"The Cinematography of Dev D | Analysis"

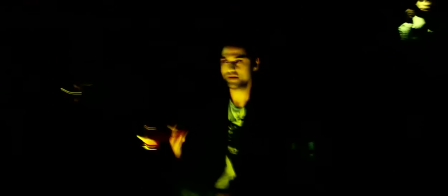0s
On a visual level, Dev D is a mind-blowing experiment in Bollywood.
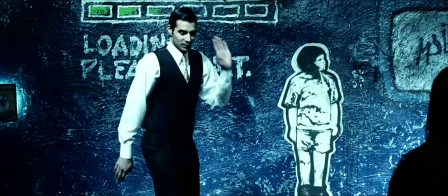4s
The idea of infusing an underworld musical experience onto a story set in
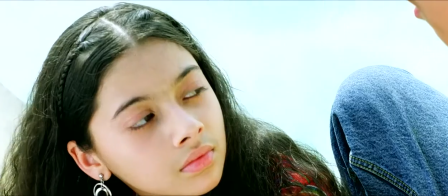10s
1917 seems like an almost impossible task to achieve.
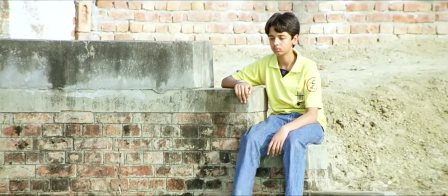14s
The film starts with a very mundane setting and after taking its time with the characters,
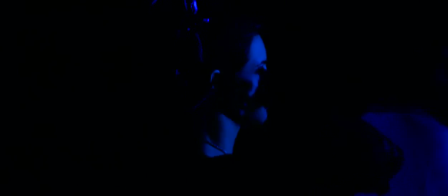20s
plunges into the urban nightlife of Delhi, introducing a darker world armed with a more psychological eye.
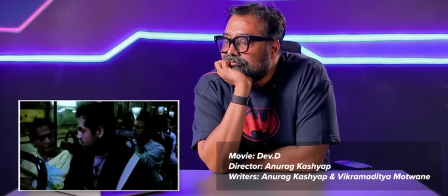27s
This shift is carried purely by director Anurag Kashyap's aesthetic intervention.
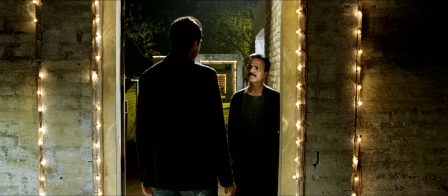31s
He begins on a realistic note set by Chattopadhyay's novel, something that we explored in terms of writing in our previous video,
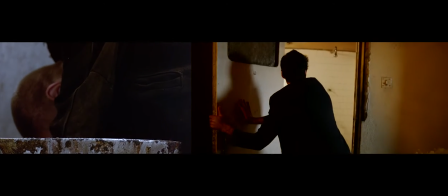39s
and later decides to inject a world similar to the frames of Trainspotting by Danny Boyle,
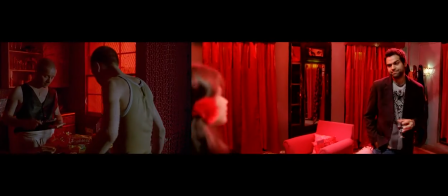44s
a world full of heavy drugs and jarring sexual undertones. The use of an Ariflex
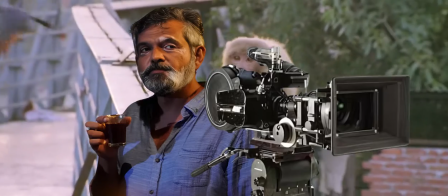51s
35BL4S as a primary camera by DOP Rajiv Ravi comes from a series that was used to film Taxi Driver,
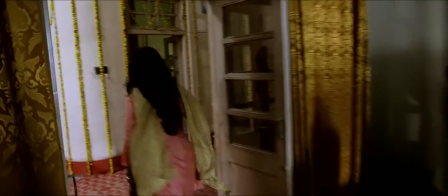59s
The Shining, as well as Trainspotting, and the choice seems especially suitable to encapsulate the range of lighting styles this one film carries.
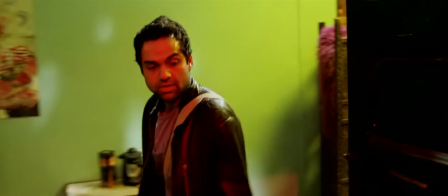68s
This range allows Dev D a layered contrast between the world of neon lights and another world of the mundane,
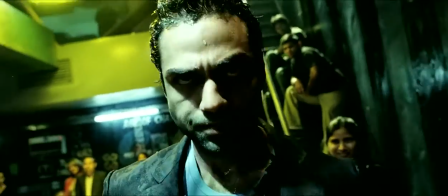75s
and it is interesting to see how towards the latter half, the former is full of chaotic camera movements that place its protagonist at its center,
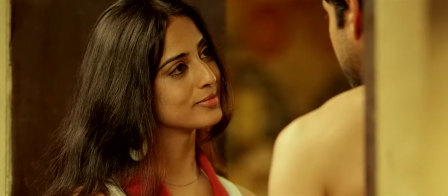84s
whereas the latter is marked with static shots that observe our drowsy character,
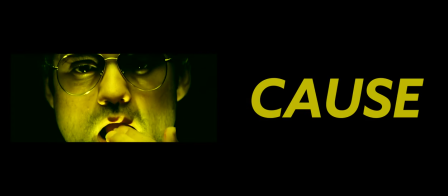89s
as if the drug-induced nightlife is the cause and the bizarre day life is the effect of the drugs,
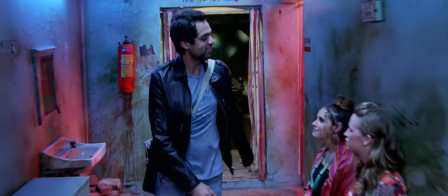95s
an environment that has lost its order and can at any time turn against Dev.
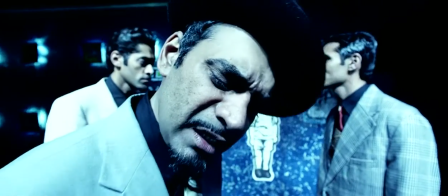100s
This makes our camera pathological.
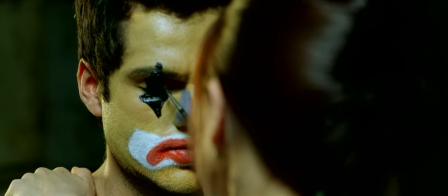102s
It is neurotic at times with fear and remorse in the protagonist, and psychotic at times with the same man in rage and lust.
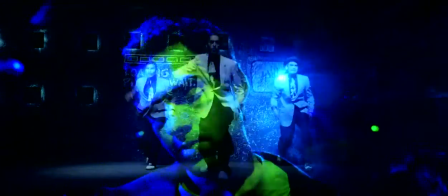111s
This pathological camera is the result of a devolution in the protagonist.
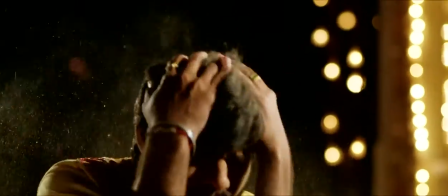116s
Devdas devolves from a classically angry character into a chaotic volatile devil whose fate is unknown.
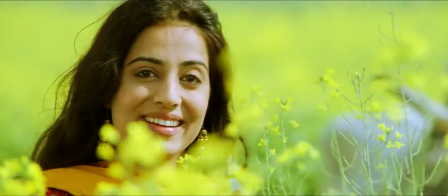123s
In this video,
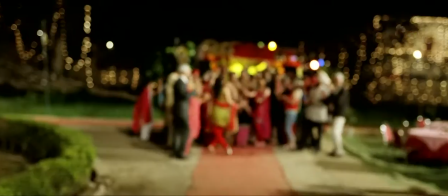124s
I will take you from the very beginning of the film to the very end to explain how the camera evolves from telling a simple story of lust,
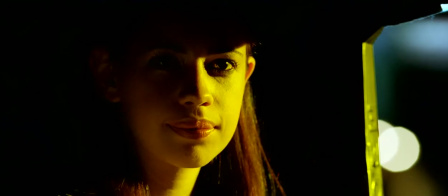132s
romance and betrayal to becoming this highly psychological art house film by the end.
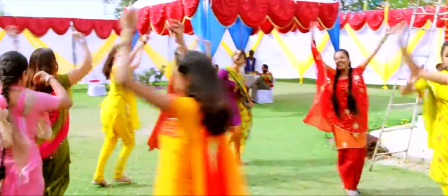139s
Initially, Kashyap uses color to depict the repressed yet regular world of the characters.
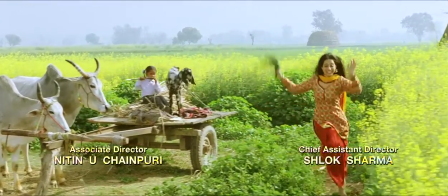145s
The mise-en-scène of the film immediately throws in an homage to Dilwale Dulhaniya Le Jayenge and Sanjay Leela Bhansali's Devdas,
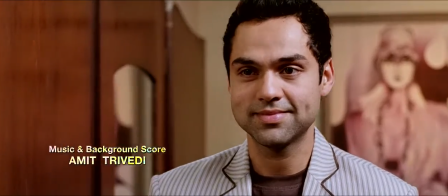152s
giving us the feeling that the film starts as just another Bollywood romance.
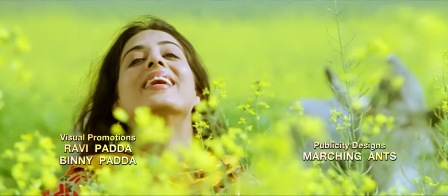157s
There's a frequent use of yellow to keep the conflicting ideas of a pure yet lustful love within the frame.
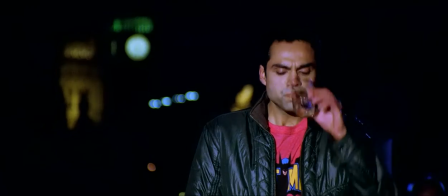163s
Kashyap uses the natural purple setting of a London evening to signify the cool, ambiguous space from which Dev comes.
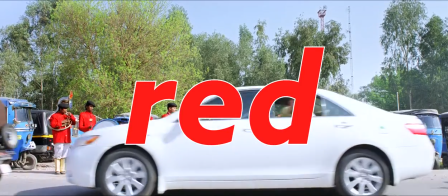171s
But upon his return, the red takes over the frame gradually as both a fiery desire and
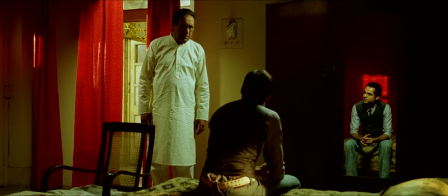177s
unfortunate tragedy besets the protagonist as a result of his own aggression.
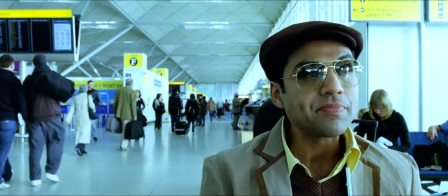182s
Additionally, it is interesting to see how the lensing in the chapter of the film evolves.
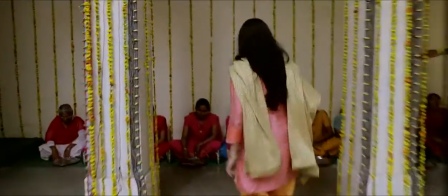187s
Except the close-ups, initially the lenses used are natural and wide, placing our characters into the conventional setting they live in.
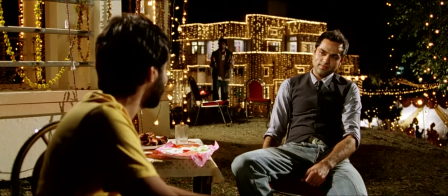194s
The depth of field is usually large, and nothing is unknown in the frame.
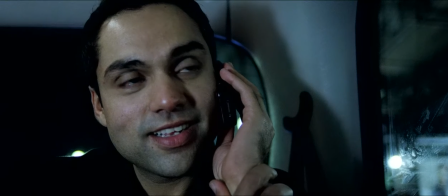199s
By introducing the close-ups of the grown-up characters, however, the individual subjects now enter the frame,
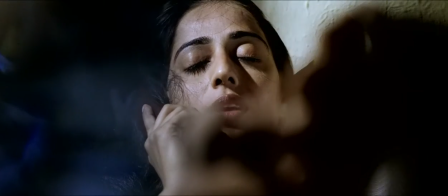205s
as we catch a glimpse of their internal longing and desire for each other.
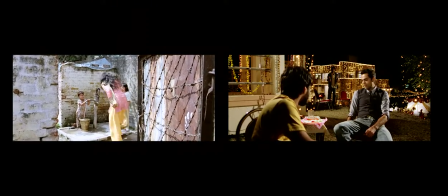210s
In wides, the two seem like expressive animals, but in close-ups, their intimate feelings are revealed.
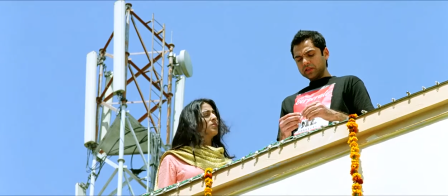216s
This builds up to a very decisive moment in the film, where Paro confronts Dev for overlooking their situation.
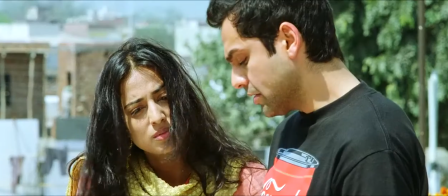223s
Ironically, the first scene where they are being actually framed having a real-life conversation.
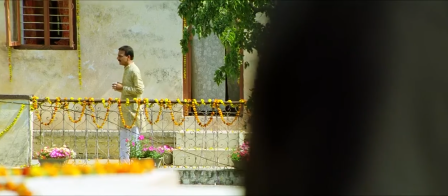228s
Here's where the cinematography of the film really shines.
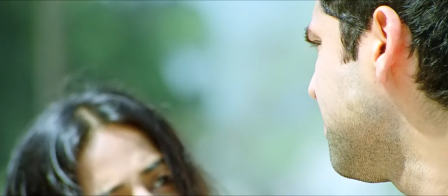231s
As the conversation bitters, we shift to a long lens, as the shots awkwardly crop out the other's face,
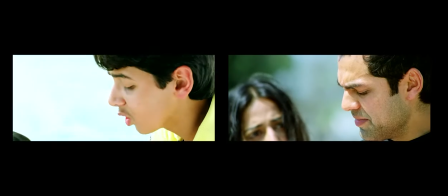238s
showing exactly how incompatible the two egos are in one frame.
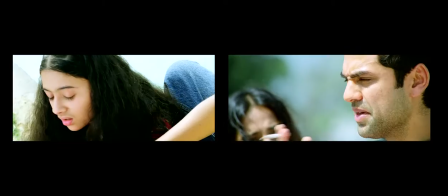242s
This is a hilariously anticlimactic look to a highly anticipated Bollywood romance,
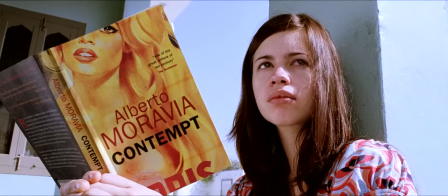247s
and the filmmakers can now proceed to gradually break all the other rules,
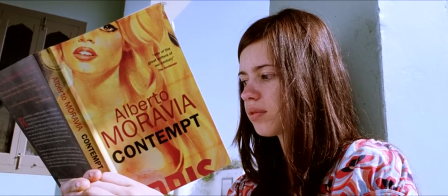252s
something we'll touch more deeply on when we get to the editing video of the series.
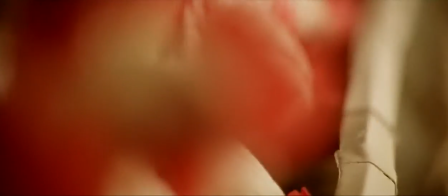257s
It is interesting to see how in the first part of the film, the makers use multiple metaphors to denote Dev's contained aggression.
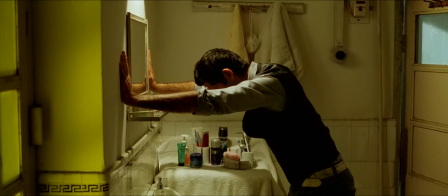264s
The close-up on a tap that goes on running, the boiling of chai,
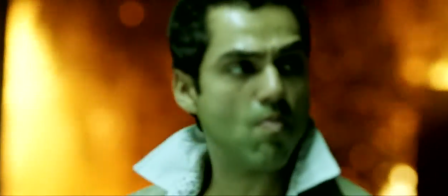268s
and ultimately the blurry fires of a background of roasting pots indicates the progression of Dev's internal state into that of combustion.
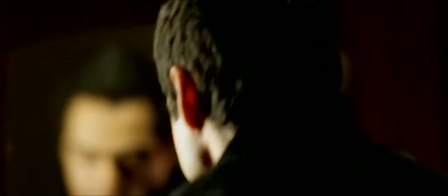277s
When the first part comes to an end, the result is a complete intoxication signaled by a shallow depth of field.
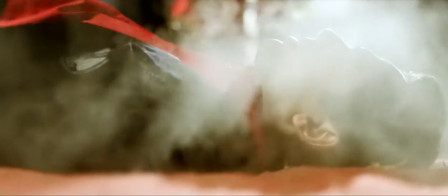283s
Dev is now isolated from his environment so totally that he falls, almost like the ending of Devdas.
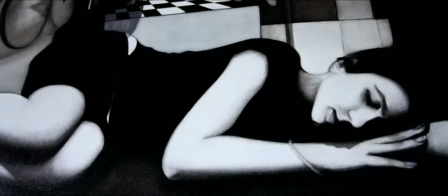289s
But this ending transitions into a new beginning, a beginning of shaky cameras, discontinuous cuts, and feelings of rock bottom.
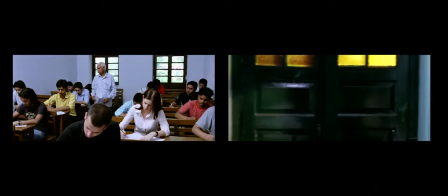297s
By bringing the camera into the dark underbelly of Delhi, the filmmakers introduce more style into how the camera moves,
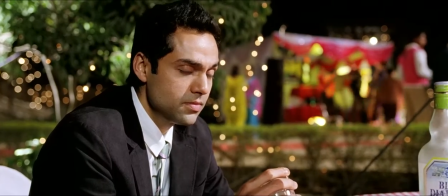304s
and the center of the film shifts away from Dev to Chanda,
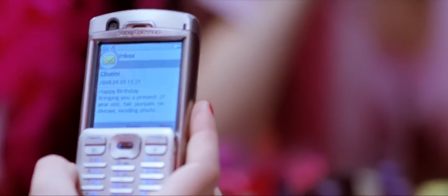308s
a character who seems to be born out of the subjective long lenses and pits of intoxication.
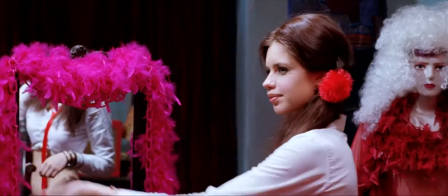314s
The cinematographic style of the Chanda chapter brings into fore the prominent archetype of the sacred prostitute.
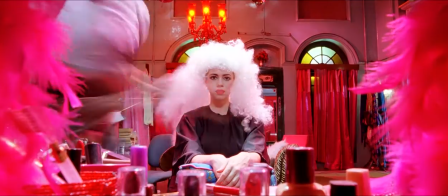320s
In visuals, the film jumps into the neon sexuality of city nightlife, but as a musical montage, it sounds innocent and in tune with nature.
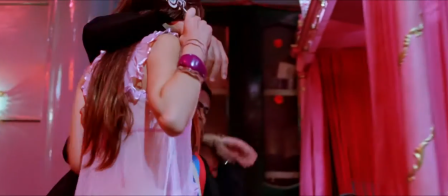329s
By using a tracking shot to underline Dev's arrival to Chanda's quarters,
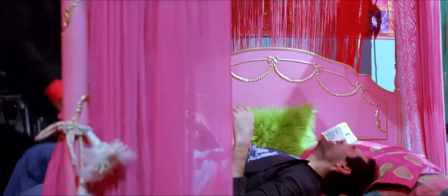334s
the film denotes another significant shift in the story that is going to change the lives of each character.
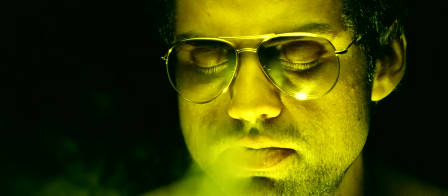340s
And now the camera is going to return to Dev, becoming Dev D. The D possibly standing for the devil we will now witness in the next chapter.
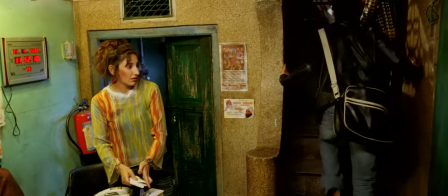348s
Now that we know that Dev is getting lost in his own world, the camera eye becomes the moving element in the story,
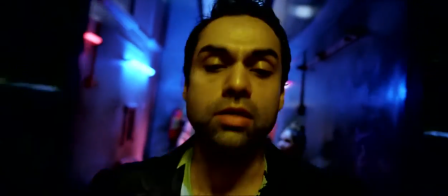355s
assuming an intensity quite like the graffiti surrounding his room.
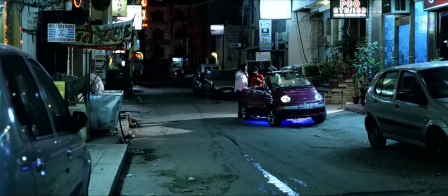359s
A lot of tracking shots, often unsteady, fill the frame as we get to witness Dev roaming around the streets.
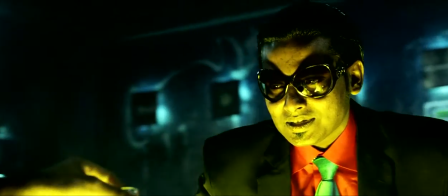366s
It is almost as if the camera dances to the musical form around a protagonist who thinks he has hit the end of the road.
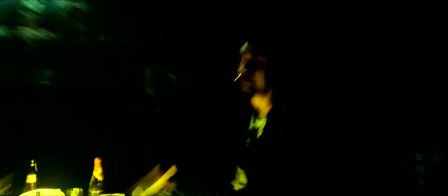373s
By filming the popular Pardesi into a montage of intensely aggressive shots, it seems like the mind of Dev has finally been plied open.
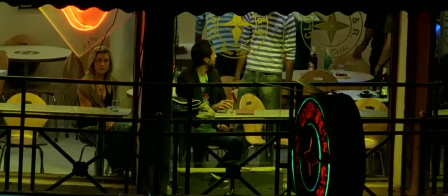381s
There also seem to be some static and handheld shots that come from a really faraway perspective,
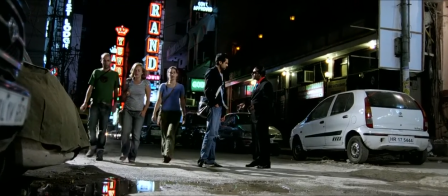387s
giving us the feeling that Dev is being observed from afar.
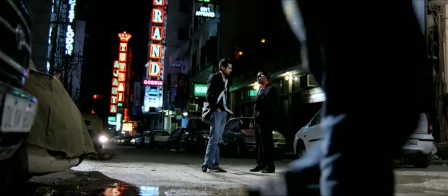391s
This is what philosopher Gilles Deleuze calls the perception image, and in this case it unleashes the neurotic in Dev.
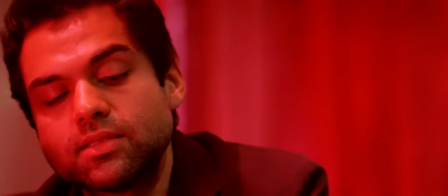398s
But the doors close to the outside when it is hinted that Chanda's quarters are the only place in this world where the camera settles,
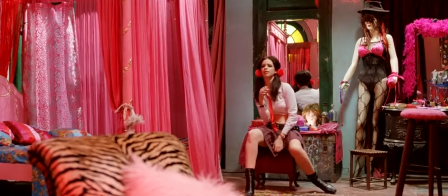405s
signifying a space where Dev feels private and safe. This layer of visual irony for a prostitute's quarters somewhat baffles me,
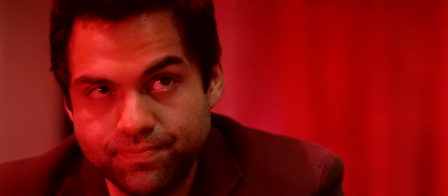413s
and can only be achieved when the filmmakers understand how the outside world and the mental state of the character are working together to tell a story.
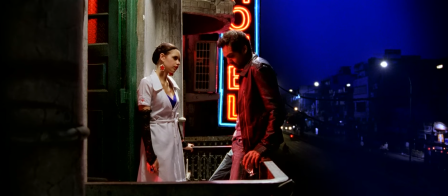422s
At the 1 hour 38.5 minute mark, we get to see a frame that has now been well marinated in terms of color. Behind Dev is a purple that reminds us of his London past. On him is a red that seems to embody his intoxication. And in front of him is Chanda, who is almost detached from these colors and comfortable in her own skin.
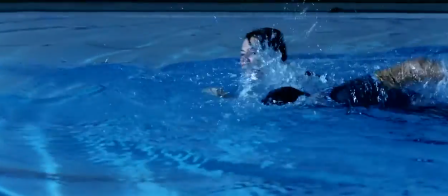442s
Dev and Chanda together are seen as becoming kids again, starting to understand each other and have conversations therein.
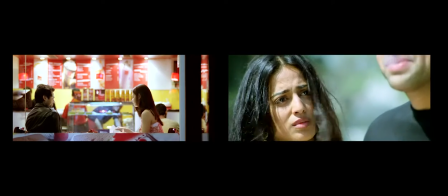449s
One can't help but notice the contrast between how he interacts with Chanda as against how he did with Paro.
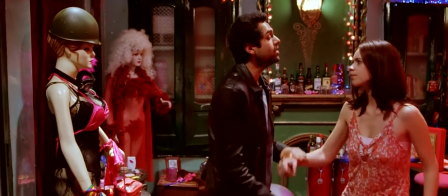455s
Dev and Chanda are now willing to confront each other and express what they feel instead of getting infatuated with each other.
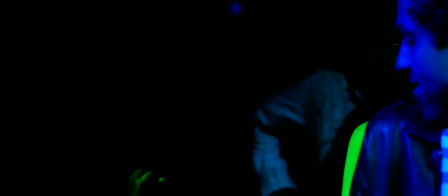462s
They find themselves in the nostalgia of a purple-blue atmosphere as they fall in love with each other,
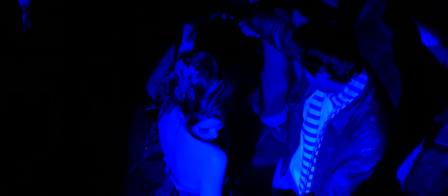468s
signaling a return to Dev's virgin innocence in the past.
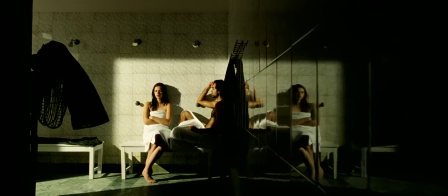472s
But it is not just the good, but also the bad elements of the past that are now at conflict with each other,
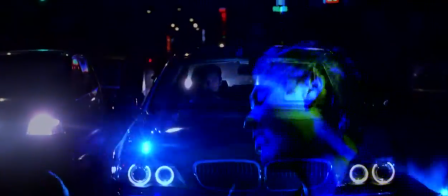478s
signaled by how both the yellows and blues wash him over as he returns to self-sabotage.
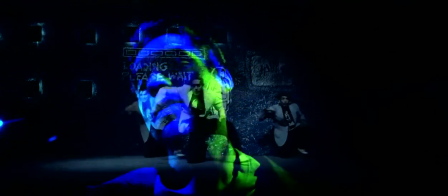483s
This time, when he hits rock bottom, the devil in him peaks as the shots and time lapses interlap each other.